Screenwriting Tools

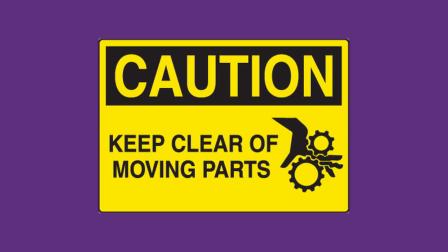745s
It's a slasher film with spectacle. The highway pileup is an action sequence with plenty of moving parts, so we'll want to maintain clarity of image.
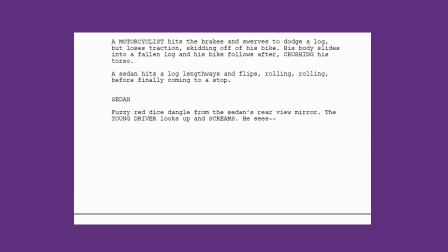753s
Here's a scene I wrote up using the tools mentioned in this video.
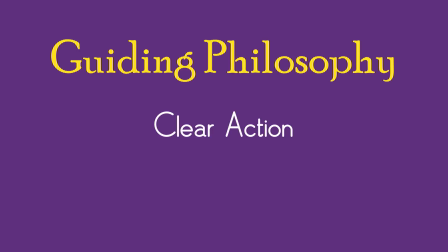756s
My philosophy going into this was to make the action as clear as possible, while emphasizing the gruesome deaths of the characters. To that end, a lot of the diction and order is fairly simple.
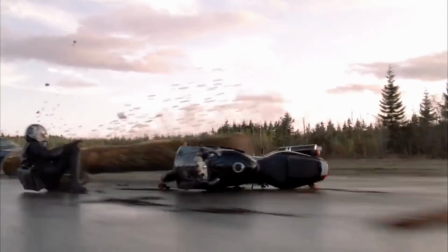767s
Most of the vocabulary tries to hype up the speed and intensity of the accidents occurring, as well as the reckless, panicked behavior of the drivers.
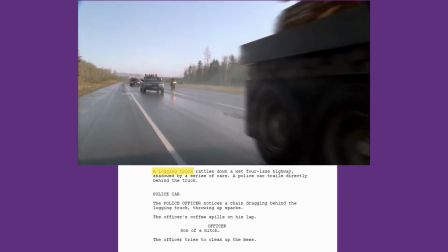775s
Let's look at the opening line. A logging truck rattles down a wet 4-lane highway, shadowed by a series of cars.
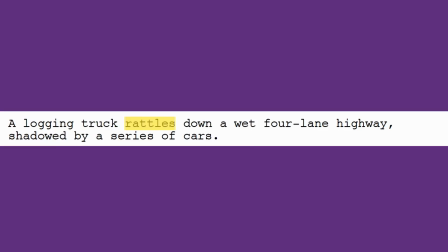784s
Rattles gives a sense of speed that's on the verge of losing control. I used shadowed as an alternative to followed to give the scene a darker, foreboding tone. The word order is simple, logical.
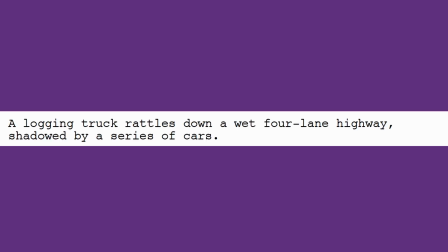795s
I decided that the cars and their relative positions to one another were the most important detail of this setup, so I placed the cars at the beginning and end of the sentence. You could try emphasizing wet 4-lane highway instead, like this. Or this.
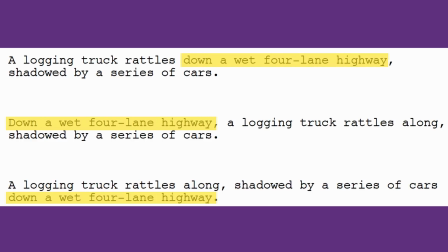810s
My personal taste prefers the first variation I provided, but of course that's the beauty of writing.
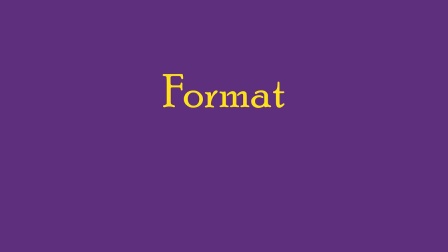815s
You can make your own choice. As for formatting, I let the cars dictate how I broke up my action.
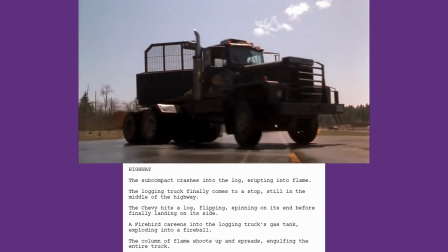820s
Like in this sequence, where the action cuts from the subcompact to the logging truck to the Chevy to the Firebird and finally back to the logging truck.
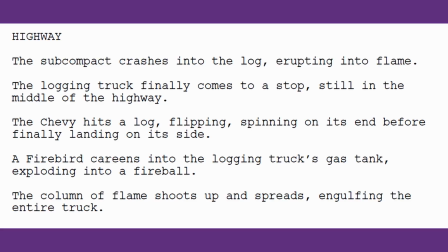828s
I felt this kept the action as clear as possible while letting my diction do the work of conveying the chaos of the scene, with words like erupting, spinning, and careens. Now let's tackle Yu Yu Hakusho.
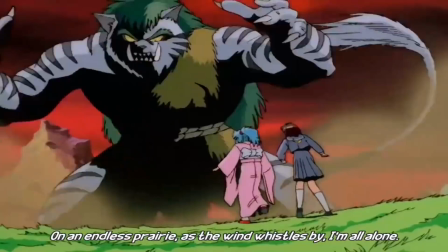841s
The series has many comedic elements to it and a strong supernatural storyline, so this opening car crash scene needs to make light of the situation.
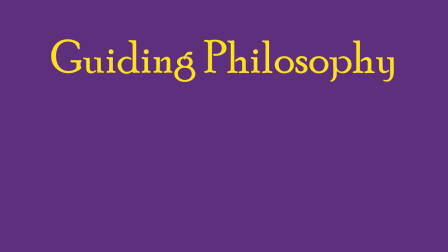849s
I think of the first half of this scene, before the titles come in, as a kind of grim setup followed by a punchline.
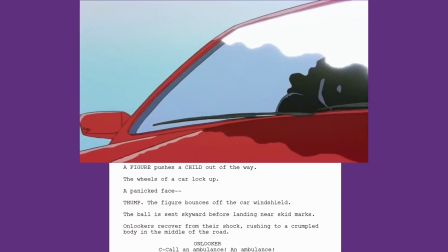855s
Look at the diction I've used. The moment of impact is described as a thump, with the body bouncing off the windshield.
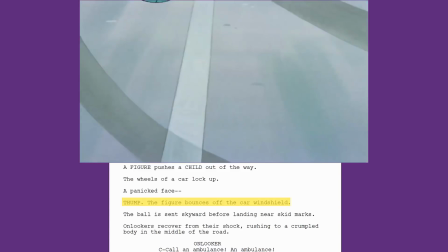862s
It's much lighter than the crushing or smashing of the Final Destination 2 scene.
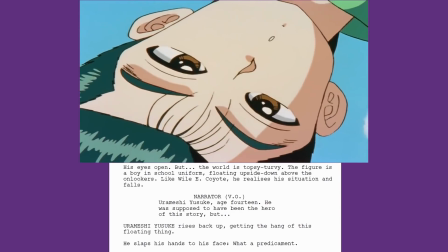866s
After Urumeshi's eyes open, we get a series of silly words to take the sting out of what just happened.
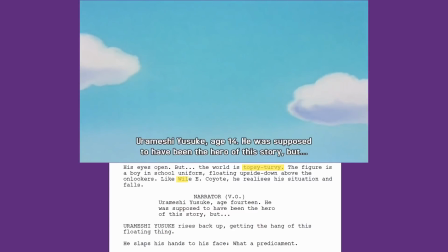872s
The world is topsy-turvy, Urumeshi plays out a gag from a Wile E. Coyote cartoon, and Urumeshi's death is referred to as a predicament.
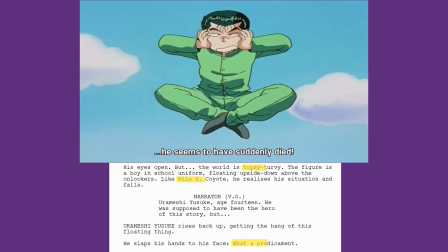880s
We get the definite sense that he's gonna be alright. Of course, the narrator's line does a lot of the heavy lifting here.
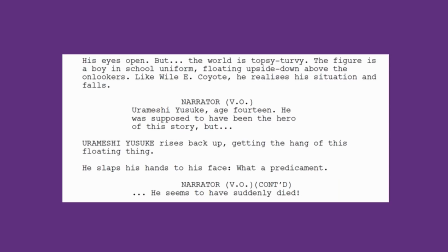886s
But even this line is strengthened by order, in this case, sentence order. By breaking up the narrator's line with Urumeshi's gag, the second half becomes a punchline.
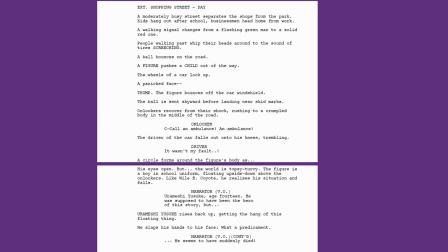895s
Also, look at how the top half of this page compares with the bottom half. The top half is sparse, more serious, while the bottom half is denser, relieving the tension.
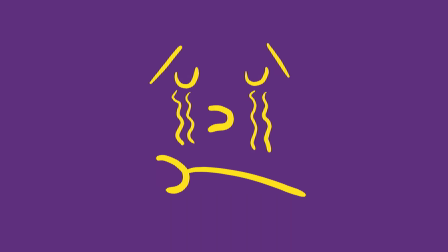904s
Finally, we have If I Stay. This scene is by far the saddest of the three.
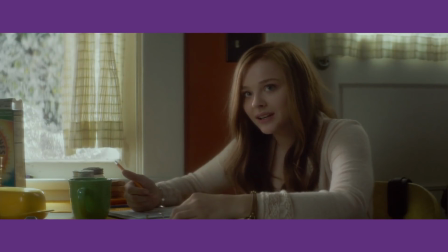909s
First of all, we get to know Mia much better than Kimberly or Urameshi before the actual car crash.
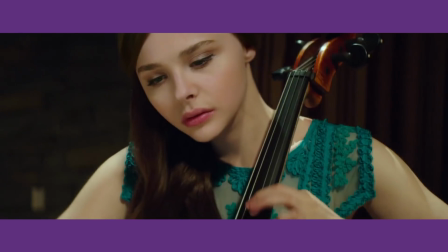915s
We know she has a future as a musician, and we know she has someone she loves. This scene is about a promising life being cut short, loss and confusion.
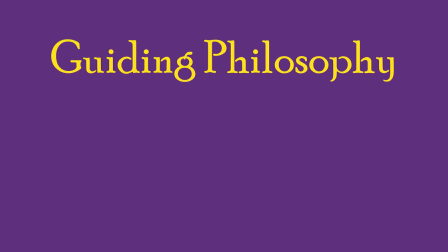924s
I tried to use diction and order that focuses on the emotion of the situation rather than on the mechanics of the incident.
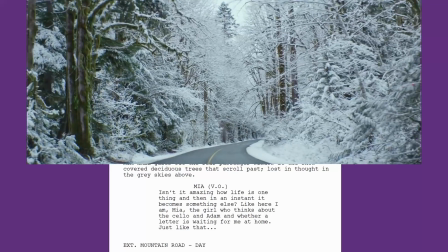930s
One way was to amplify the bleak serenity of the setting.
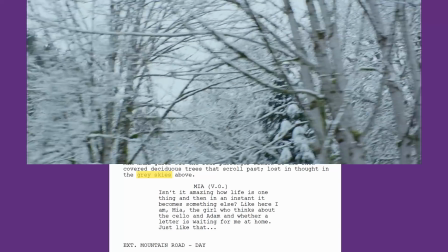933s
For example, repeating grey sky helps to symbolize the hopelessness of the moment, the somber tranquility.
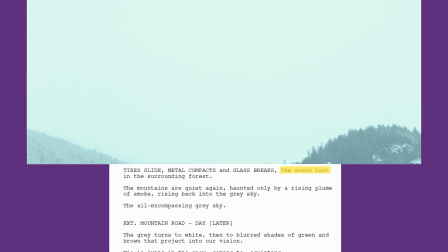940s
The sounds of the car crash are lost among the mountains, and the car wreck rests upside down. The energy of the scene is further reflected in the temperature. Everything is cold, blanketed in snow.
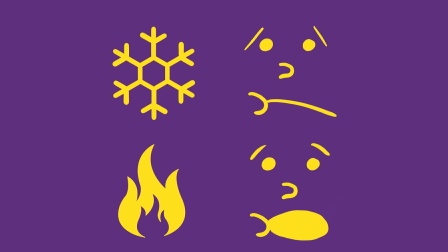951s
Compare this to Final Destination 2, where cars are bursting into flame and the driver of the Firebird is roasting alive.
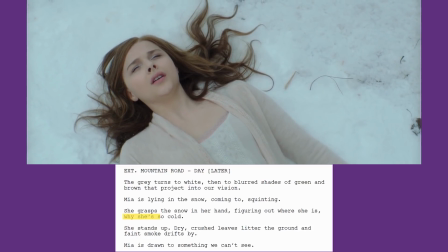958s
Look at this section. Why she's so cold is put at the end of the sentence to imply a greater meaning.
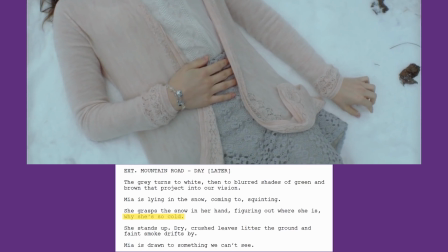964s
She's cold not because of the snow, but because she's dead. The second section reinforces this idea of death.
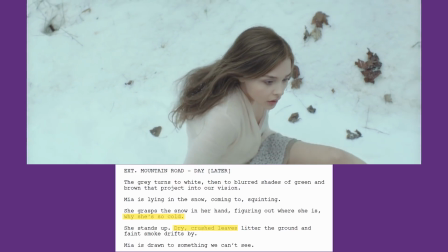970s
Dry, crushed leaves are lifeless, and the faint smoke is spirit-like.
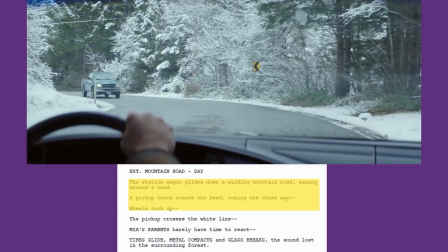974s
In terms of formatting, the actual crash itself is a series of short sentences implying rapid cuts and sudden action.
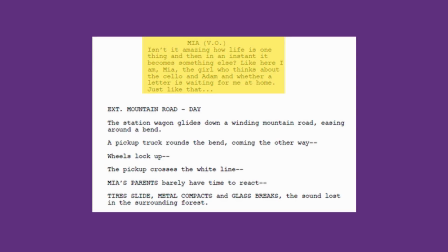981s
Of course, this is heavily foreshadowed by Mia's narration, making the turn of events far less jarring.
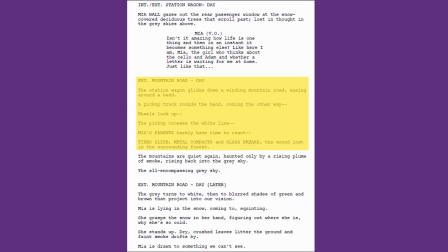987s
Taken together, the action is allowed to happen quickly and logically before moving on to the effects of the crash.